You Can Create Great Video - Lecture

They are daylight and so my bag I have a couple of lights there. When I get stuck If I need something, I can just pull out this light with an LED and I can solve a multitude of problems. But as I said, you really need to be careful of the window. You need to be careful of how it creates a silhouette. The biggest available light asset is also the biggest liability, the window. Most cameras will automatically adjust the exposure for the brightest thing in the frame.
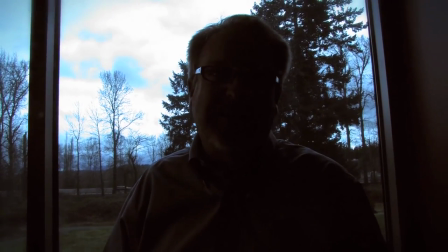Shooting an interview against the window can result in a silhouette. Sunlight from a window can be used if you are careful.
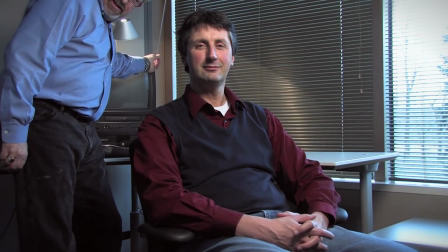The light can be very harsh, so if there are blinds, adjust them to balance the sunlight with the other lights in the room.
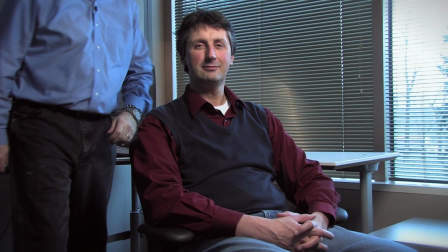And that's just a Luxo lamp in front of him, lighting him, and by reducing the light coming in from the window behind him, the camera automatically adjusts to make his face the brightest thing. It is just kind of understanding how your camera is going to treat light can really do tremendous things to help you through that process.
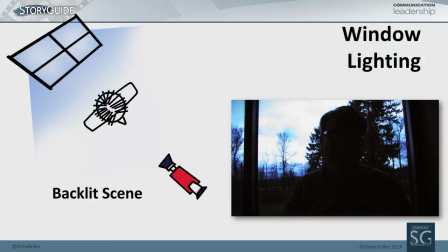If I have a window available and I have no other lights, often rather than shooting with the person with their back to the window, I instead use the window as my key light.
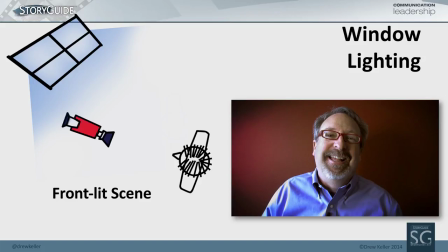That's not direct sunlight. Direct sunlight is really harsh, but that's the ambient light coming in from a window and that can help immensely to create lighting that is far more interesting and something that you can work with in that environment.
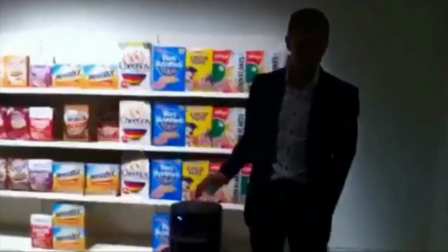This is an example of how not to do things.
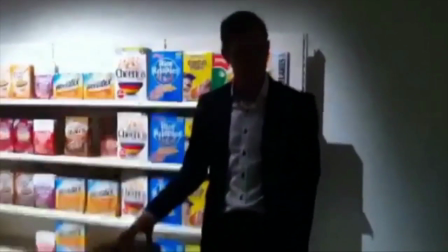This is somebody talking about a product, but the camera has adjusted for the brightest thing in the background.
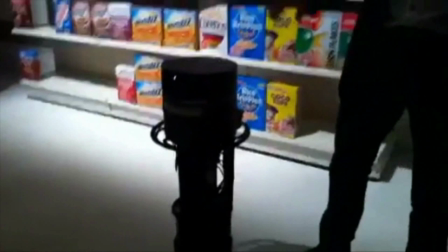It's handheld. You can't see him. You can't hear him. You have no idea what he's talking about. And that's really common with the content that I see. And the viewfinders in many of these cameras make the image look a little better in the viewfinder than it is in reality. And so you need to work with the camera enough to know if it's giving you a false positive.
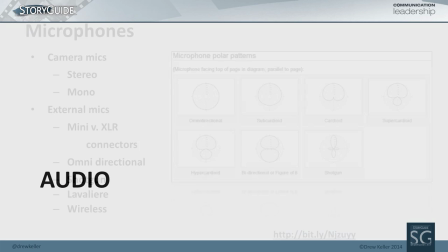Two last things here real quick. One is audio. There are a lot of different types of microphones.
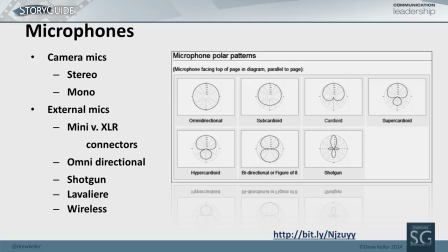It's really confusing. You're really likely only to use one of two types of microphones. Either an omnidirectional microphone, that's on what's most cameras, or a directional microphone, a shotgun, that's the kind of microphone that we're using here today. If you're shooting your video with something small like a pocket camera, or even your mobile phone and you want to capture audio that your audience can hear and understand but all you have is the microphone that's on the device,
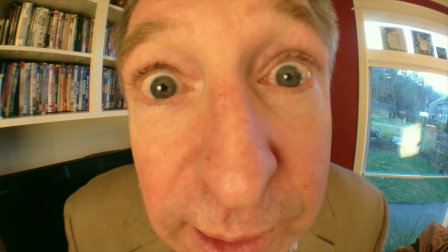then you need to be close to the sound source. Really close. Okay, this is probably too close. If I need to rely on this microphone or the one that's in my camera, there are two things I always try to bear in mind. One, I try not to be in too noisy of an environment. Two, I try not to shoot further than arm's length away from the person I'm interviewing. That way the camera's microphone will do a good job of picking up the sound. Nothing gets in the way of your video like bad audio. If your audience has to work to hear what's being said, they're going to leave. So if you're shooting a story where audio is critical to understanding your story, you might want to think about using an external microphone. What should you look for? Well, first make certain your camera has an external audio input. For example, this one does, this one doesn't. For interviews and presentations, choose a lavalier.
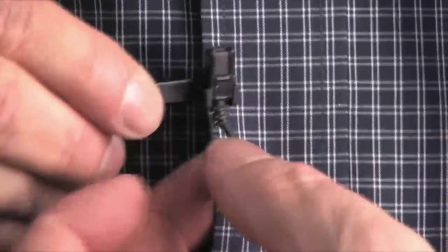A lavalier microphone is a small microphone that clips onto clothing. Because it's a better quality mic and close to the sound source, your audio is going to sound better. They range in price from $20 to $200 and even a cheap one is going to sound better than the microphone that's on your camera. There are a lot of options out there in terms of improving your audio,
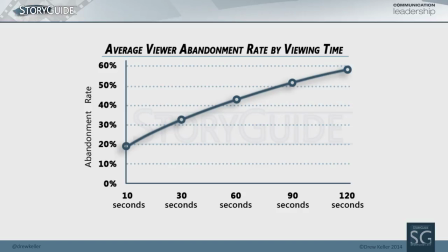but the The abandonment rates for videos with bad audio is unbelievable. Ten seconds is absolutely right, but you have .4 seconds when they're going to decide whether they're going to watch it or not. And if they have to work to hear the audio, it's like, I'm going to go find something else. There's so many options, there's so much content up there.